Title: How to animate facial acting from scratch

Everything is connected, and it's really good to understand how our eyelids, they compress when we close the eyes, the way our eyebrows work, and how the muscles of the eyebrows work, how the muscles of the mouth work, and which muscles and which parts of the mouth and the lips are moving when we do a lip sync. So it's really good to understand all that. It doesn't mean that you need to learn the names of the muscles that you have there. It's just a matter of understanding how the face moves, and that way it's going to make your animation a tiny bit more organic, because you're going to understand how things are connecting, how when we move the lips, how it affects the nostrils, or how actually, for example, the eyebrows, we learn that actually we have just one big muscle here, which is the frontalis, and it just moves up and down. So it's impossible for that to rotate or to move to the sides. So this, for a reason, is quite simple, the movement of the eyebrow, because it has a huge muscle that move it up and down. And then we have the one who goes in, and the name is corrugator with this one. So that is going to pull more in and out, but just the middle part of the eyebrow. So it's good to understand all that. Having that knowledge is easier to start moving things around in the face without breaking it and making it feel strange or odd, because it's not
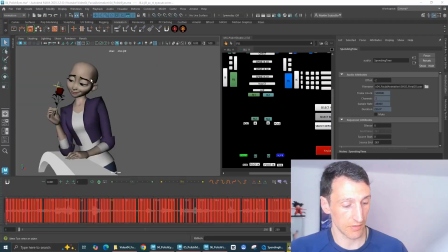14:00 anatomically correct. So that being said, we can jump on this, and it's
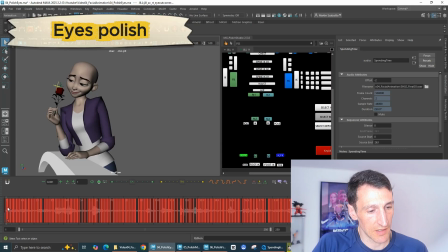14:09 basically just a pass on eyes.
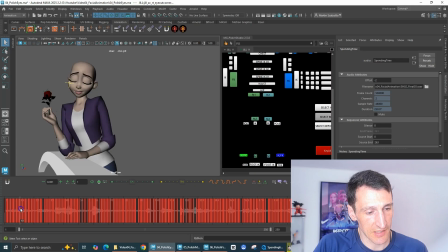14:12 So what I'm trying to do here is start adding details in my eyebrows and my eyes, trying to break a bit of asymmetry, so both of them, they don't feel exactly the same.
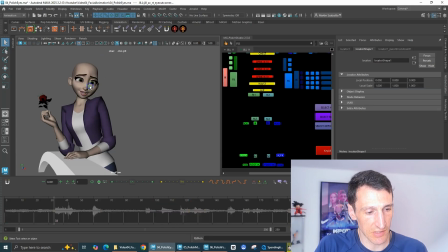14:24 And as you can see, I start adding these locators as well here, which I'm going to start tracking. So ideally with this, what I'm trying to do is to start polishing as well how the head is moving.
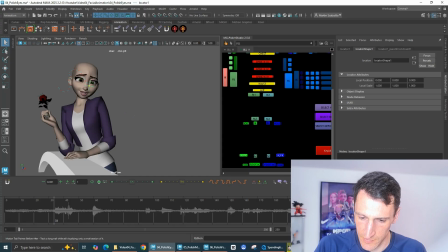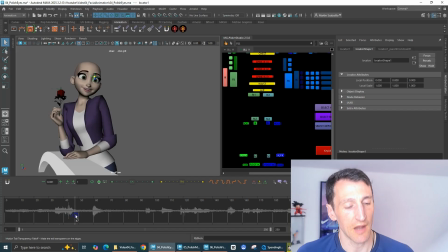14:51 So I'm going to start polishing on the movement of the head. And I'm putting, this locator that I'm showing now is locator of the nose. but I put it far away because I can see the trajectory a tiny bit better than if it's sticking to the nose.
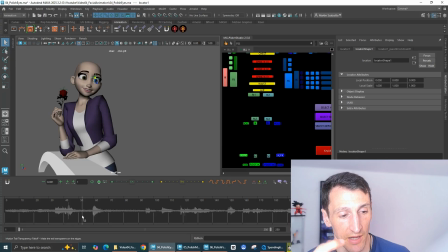15:07 If it's a tiny bit more far apart from the head, it helps you to see with a bit more clarity how the head is moving. And it's the same for the flower here.
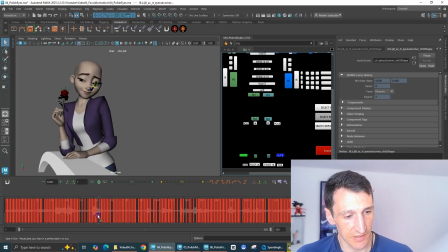15:22 So as you can see, well, I'm just here, for example, this is not anatomically correct what is going on with the eyebrows at this moment. As I told you, this is an old animation, so I'm not super happy with some results here.
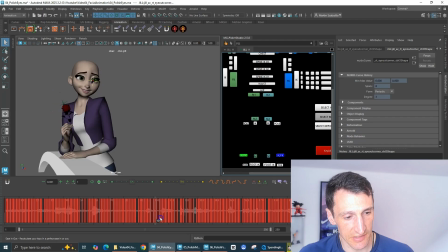15:37 But well, basically what I did in this case was just start adding detail in all the
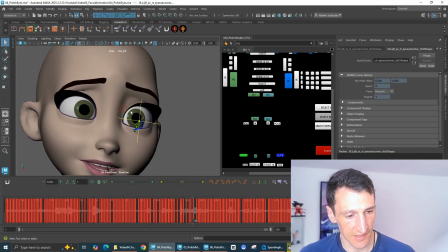15:46 face area. This at this moment feels a tiny bit broken, the eyebrows, but maybe as well it's a thing of resolution. Here feels a tiny bit better. But here,
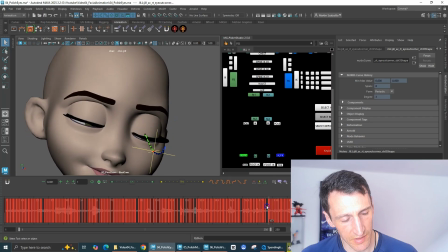16:02 change of direction in the eyes, trying to play with the pressure as well, how the
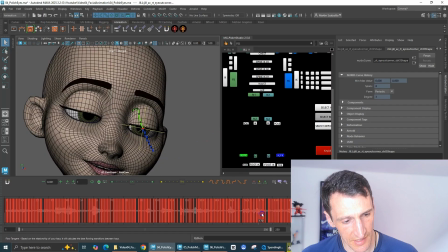16:11 eyelids are moving to the side as well when the eyes are moving to the right, so the eyelids follows as well to be a tiny bit more fleshy.